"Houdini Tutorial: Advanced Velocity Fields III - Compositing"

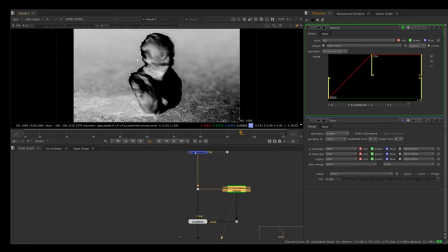490s
We isolate the brightest areas, and if I press invert, then we have isolated only the darkest areas.
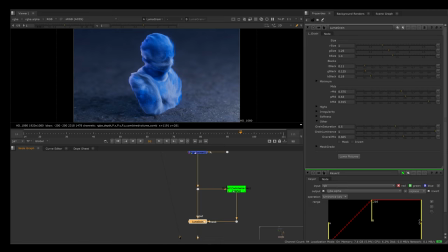497s
And I'm using that as a mask into this Luma grade node here.
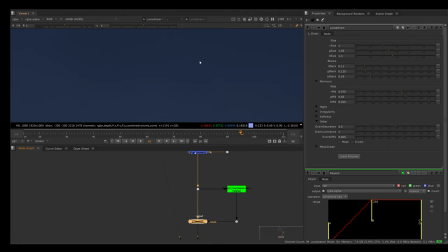502s
And this is just generating these very fine film grain artifacts,
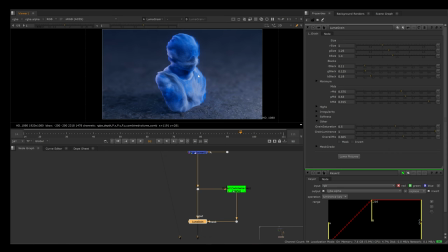507s
as you can see here, just to make this look a little bit less CG.
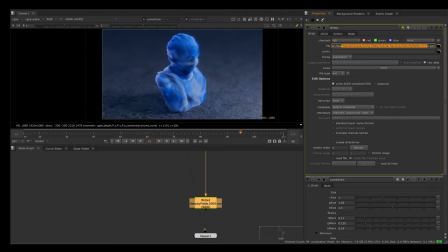512s
Finally, I have a write node, and I am writing this out as an EXR file. And make sure you have these number icons. I don't know what they're called, but Nuke needs to have these to know that it's supposed to save each frame as a different file.
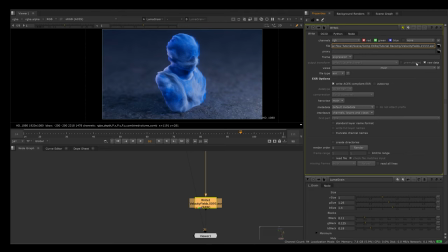529s
So just call this something and make sure you have these four number icons here. Hashtags, I think. And then I just have this raw data checked. I also check this write ASUS compliant EXR. And then I write this to disk, and then I'm going to show you how we can use this in DaVinci Resolve to do
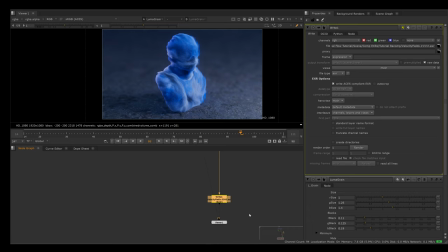549s
some final color correction and how we can export that as a video file.
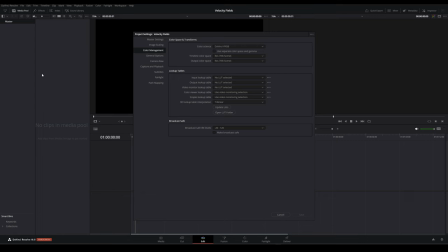554s
I am inside of DaVinci Resolve right now, and the first thing I would like to do is come to this File tab here, go to Project Settings, and in the Master Settings, make sure this is the same resolution as our rendered EXR files.
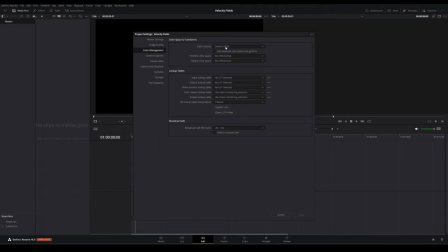569s
And then in the Color Management tab here, going to set the color signs to ASUS CCT. And the ASUS version I am using at the moment is ASUS 1.2. And the ASUS Output Transform, going to set this to sRGB, which is this one.
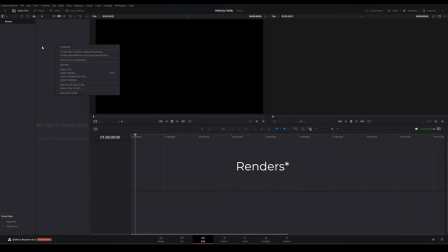587s
And let's just press Save in order to import our footage.
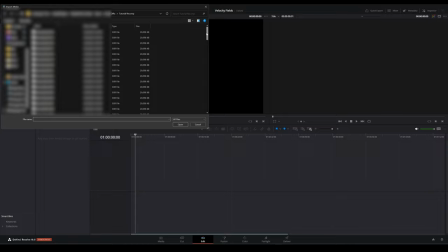591s
Going to right-click in this Media Pool area, press Import Media. And here I have all of the frames that I've wrote from Nuke. So let's select all of these and press open.
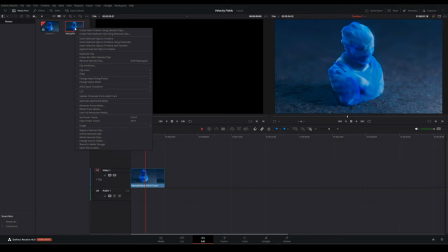604s
And if I drag this into our sequence and I try to play this, we can see that the colors are looking completely wrong. That's because we have to tell DaVinci how to process these colors. So let's right click our sequence here, go to Aces Input Transform.
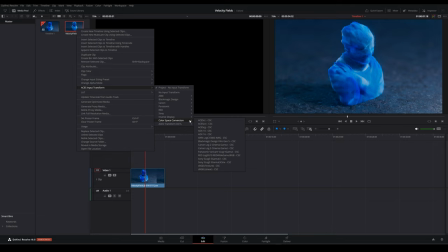620s
We have to come to Color Space Conversion and set this to Aces CG.
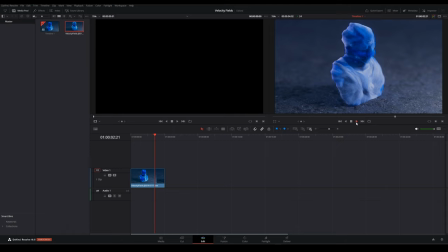625s
And our colors are now looking a bit more right.
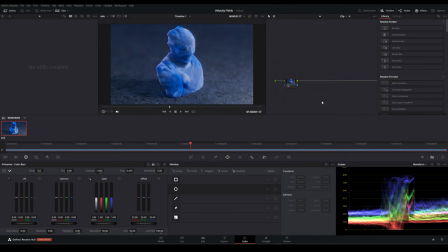630s
Now, in order to color grade this footage, I'm going to come to this color tab at the bottom here. And just to mention, I got this method from a YouTuber called William Foucher. I'm going to link to his video in the description. But basically what I do is press Alt and then S to create a color grade node.
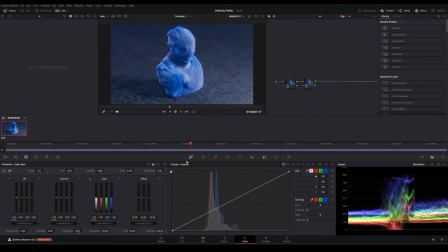650s
And we can come into this curves tool here. Maybe make this a slight S curve, just to give some contrast to the image. So if I press Control and D, I can enable and disable this node.
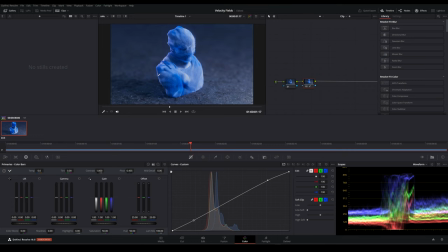666s
You can see that this just helps the image slightly by giving it a bit of contrast. And I can create another color correct node with Alt S. And let's just remove some saturation. I think this is a bit too oversaturated at the moment. Let's maybe set this to 42.
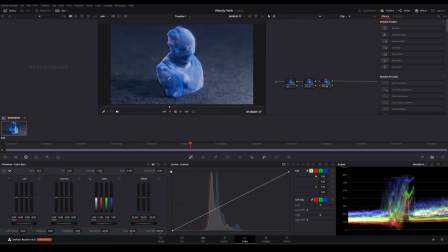685s
And I'm also going to drag this temp slightly, just to shift the color tone very slightly towards the away from the blue colors. So this also helps a bit. Maybe I'll set this to 40. We could also add a slight bit of bloom to this image.
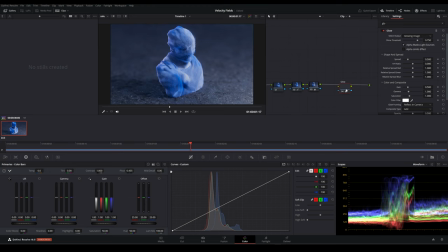703s
So let's search for glow in this search bar here. Going to drag this down and can set this to screen.
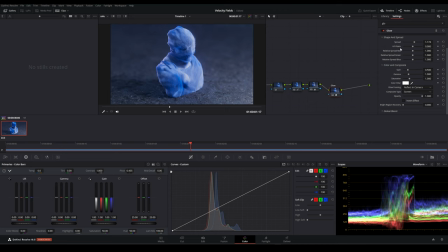720s
And if I enable and disable and enable this, you can see that this also just adding a slight enhancement to our picture, maybe something like this. Now we can finish this with a slight vignette effect. So let's press Alt S again.